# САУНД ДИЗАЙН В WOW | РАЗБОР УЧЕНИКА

Привет, ребятушки. Сегодня смотрим работы моих учеников. Посмотрим, чему они там научились за 3-4 месяца плодотворной работы. Вот. Работы я еще не смотрел. Поехали. Запись есть. И погнали.
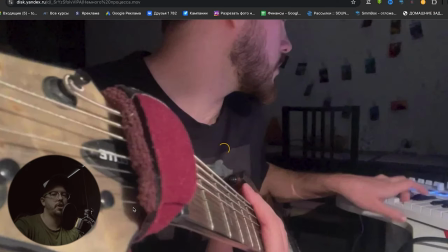Давайте посмотрим немножечко процесса для начала. Что там у нас Дима
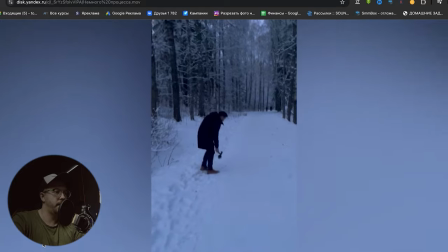насоздавал эдакого. Угу.
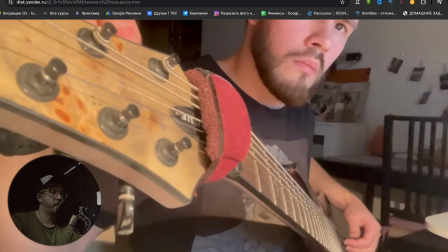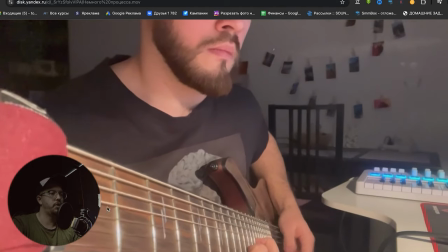Так, уже понятно, что Дима подошел серьезно, и это ключевая задача, на самом деле,
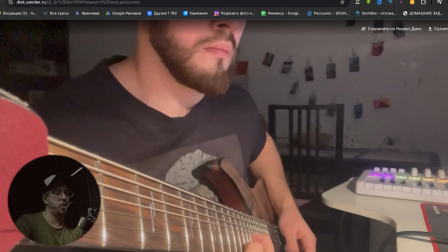роста в карьере звукорежиссера, саунд-дизайнера, композитора, когда есть четкое понимание, что мы можем сделать своими силами, как мы можем своим видением, наслушанностью раскрыть тот или иной визуал.
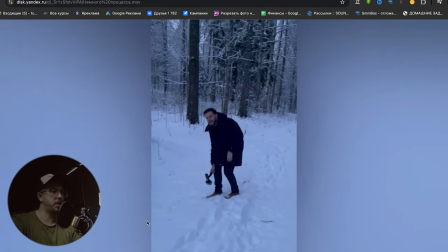И это очень важно, работать с живым звуком, потому что
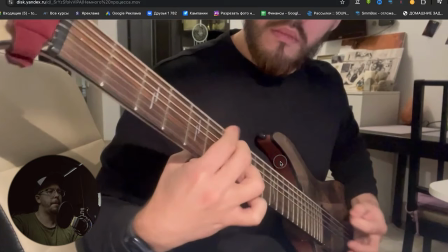таким образом ты понимаешь, что все зависит от тебя, а не то, когда ты работаешь с готовым звуком. С Димой мы, кстати, познакомились на VidMK. Это форум, посвященный видео. На нем мы очень тепло пообщались, познакомились, нашли множество точек соприкосновения.
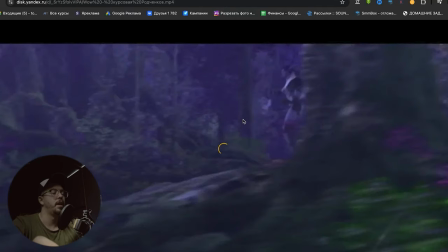Он тоже, как вы уже поняли, развивается в музыке. Ну и давайте посмотрим, что у нас здесь по работе.
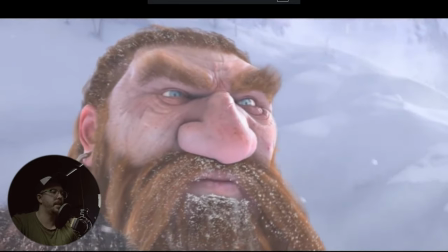Трейлер к игре, ага.
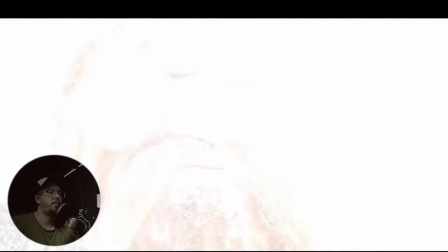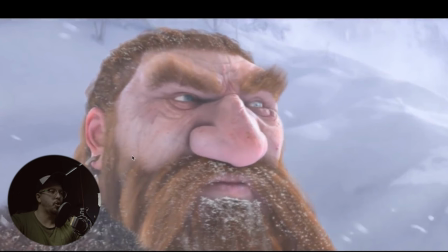Сразу же замечание и скрипочку, конечно, погружение должно быть, наверное, все-таки более мягкое, когда мы только-только интригуем, да, пытаемся приковать к взгляд наш к любому появляющемуся визуалу, в данном случае это герой.
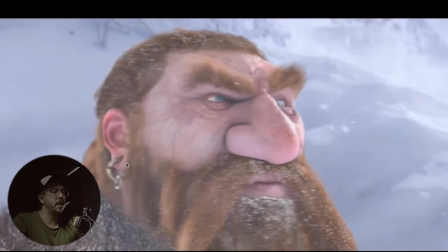Не знаю, не играл в эту игру.
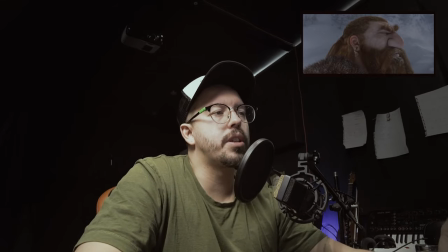Плюс у нас появляется живой звук, и, конечно же, хочется немножечко, ну, с точки зрения психоакустики,
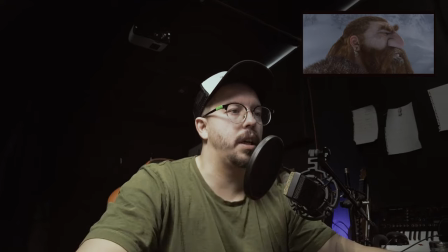плавнее погружаться в картинку и стараться
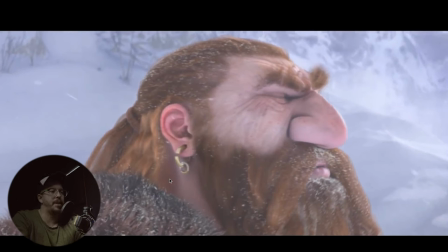додумывать ее самому, а что здесь происходит, да, в какой локации находимся. Это очень важная черта, на мой взгляд. Умение грамотно манипулировать звуком зрителям, да.
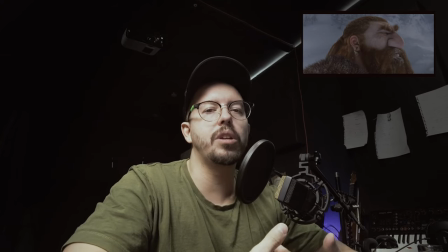Не забывайте, ребятушки, что звук с точки зрения физиологии воспринимается быстрее нашим мозгом, чем визуальная картинка.
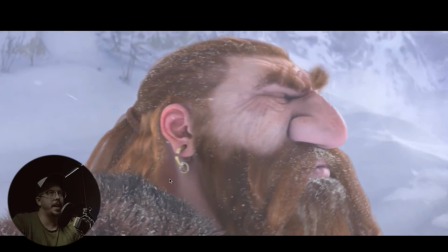И когда мы уже создаем настроение за счет подобной даже ноты, да, мы еще, грубо говоря, ну, то есть еще никуда не погрузили, но уже, забегая вперед, создаем это настроение. А начало любого видео, на мой взгляд, всегда выгоднее, выигрышнее работает,
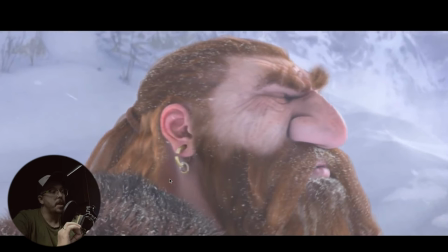когда есть плавное погружение, когда есть вот эта мягкость и, скажем так, интрига.
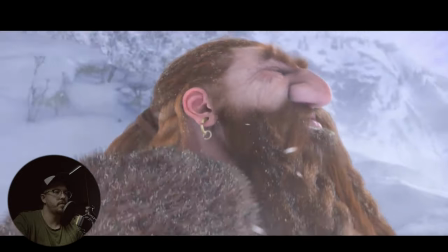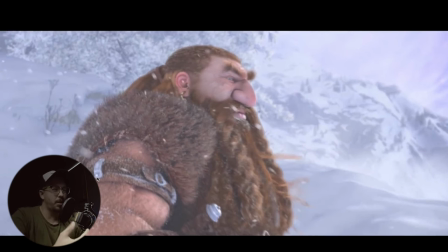То есть мне бы было приятнее послушать и познакомиться с главным героем. То есть его какой-то скрип, его вдох я слышу, да, но он здесь читается не очень за счет вот этой съедающей ноты.
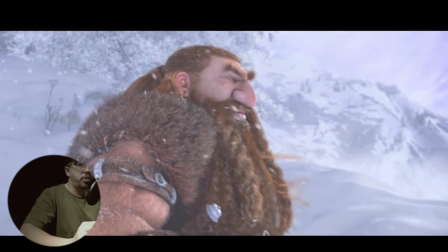Я даже погромче сделаю еще за счет... Чик-чик-чик, потерял меня. Я тут. Съедающая вот эта нота, остальной, соответственно, звук. Ну, поехали дальше, посмотрим, что там.